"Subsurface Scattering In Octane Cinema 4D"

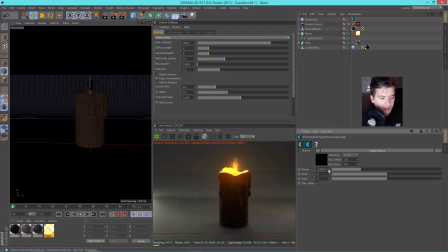it's not really giving the effect that I want. It's just when we increase the HDR, we're just getting light everywhere, and that's not really something that I want.
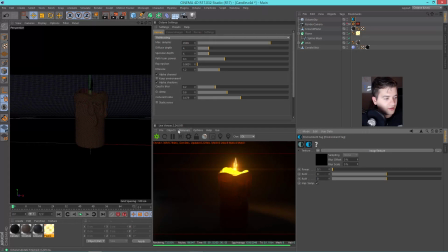So let's go ahead and kind of leave that diminished. Let's just add a light. We'll go and add an octane area light.
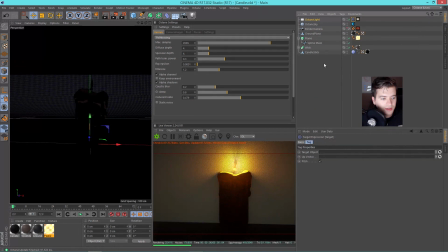And let's actually have a target on it, and then the target will be the candlestick.
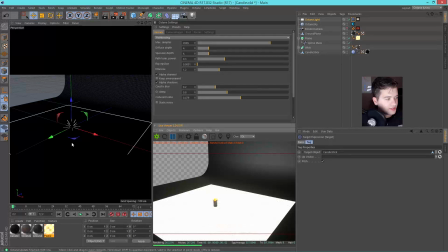So this is always fun to use. We can jump out, we can pause this real quick, and then we can start to move our area light up maybe to the side. We'll start to play with it a little bit.
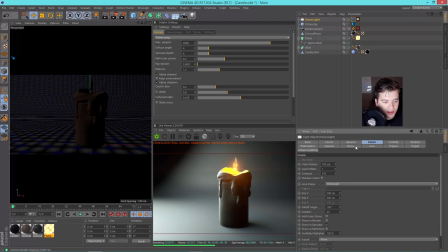We'll send everything back to Octane, and then maybe we treat this maybe something like it's a moonlight or something coming in through a window. So let's see. I'm not very good with my whole metric system. Like, a meter, maybe a half a meter.
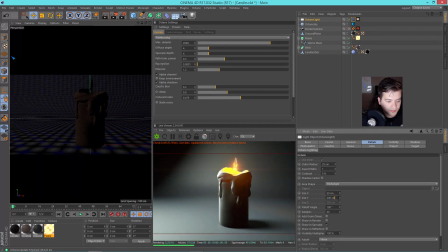So maybe 0.5 meters in X. And then let's do like a meter in the Y. It's a lot easier for me to think in meters than it is centimeters for some reason. Okay, cool.
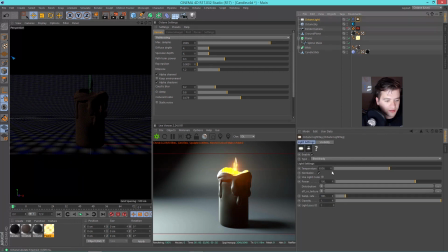Let's go to the Octane tag, and this is where all of our changes are gonna happen. And I was thinking we could have it something like really blue and bring down the power.
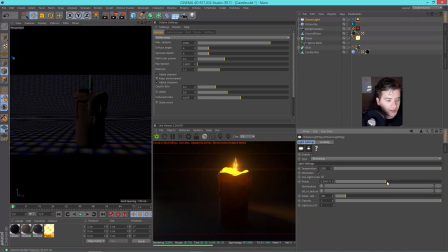And this would kind of be like maybe some more moonlight coming in through a window. Maybe something like that. I like to always kind of turn the lights on and off to see what kind of difference they're making to the scene.
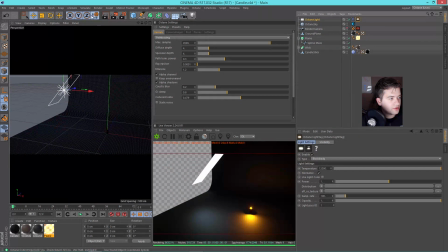I think we could back the light up a little bit more. So I'm going to go to my world coordinate system and just kind of back it up just some more.
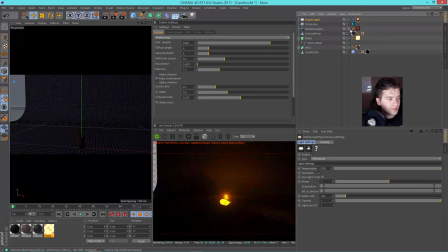And then we'll jump back into the render camera. Maybe bring it down so it's a little bit more straight. Maybe something like that. Okay, cool. Looking pretty good. We may even want to kind of add this nice highlight to the other side.
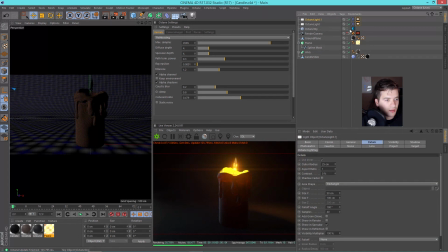So I'm going to hold control and I'm going to go ahead and copy that light and just bring it over to the other side. Easy as that. Looking pretty cool. Let's go ahead. Maybe we can, let's try to zoom in a little bit more.
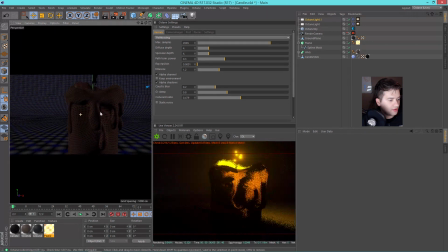I don't know. Let's adjust some of this composition. Maybe we don't need to see the whole candle. Is it really that important to see the whole thing? maybe something like that, and then we'll pick another kind of focus point. And then let's back the ground plane up.
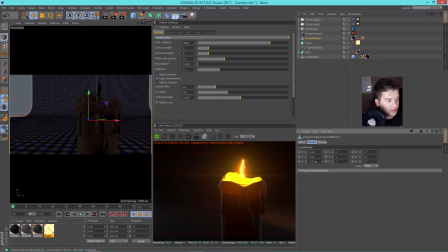So I'm going to push it back into the Z. So back in the Z. And then let's increase the size of it. And it looks like we need to increase it tall as well. So maybe something like that.
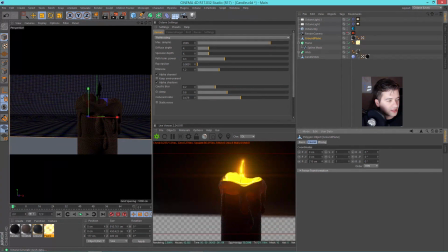I never like these backdrops to actually be apparent. Always think it kind of looks a little tacky when you can actually see that there's a backdrop back there. It's just kind of there supposedly to, in the way I think about it, just there to block off some of the extra light and stuff.
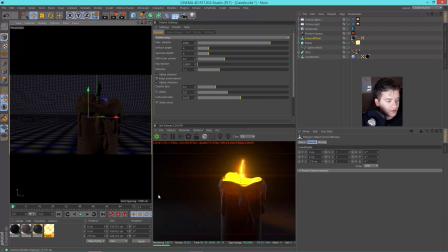Okay, so there we go.
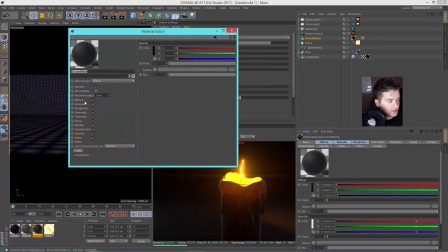Let's bring the reflection of that ground plane down even more.
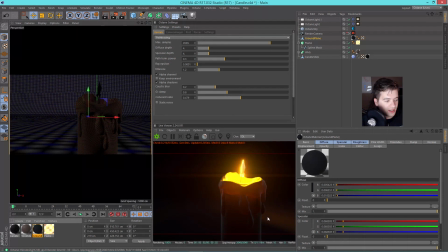So I think it's just really going to be there just to catch kind of the extra light, and it doesn't really need to actually make itself noticed. Okay? That's kind of how I think about these things.
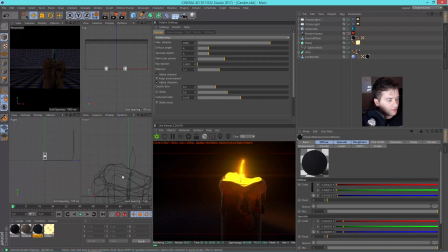So let's go ahead and let's think about, let's see where our lights are just to make sure if we like them.
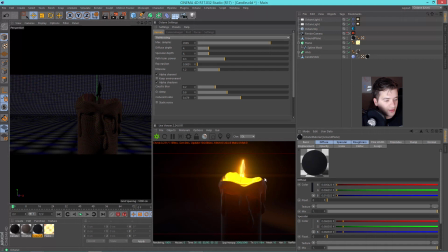Yep. Pretty good. I like to have the highlights on both sides. It looks cool. It does remind me of moonlight a little bit. And, you know, we could always adjust like the flame intensity.
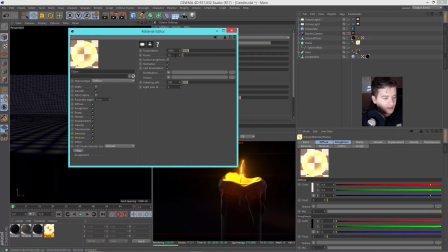Maybe it's too much. Okay, so maybe instead of 30, we try 10. Now that we kind of got things how we want, we can kind of cheat a little bit, maybe 2.
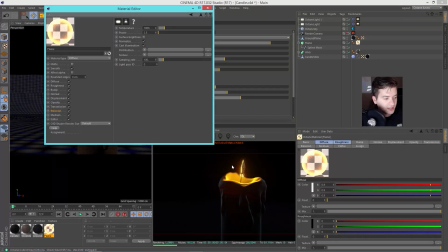I kind of like it to be a little bit kind of hot there in the flame, or the the pocket of the candle. And then let's keep tweaking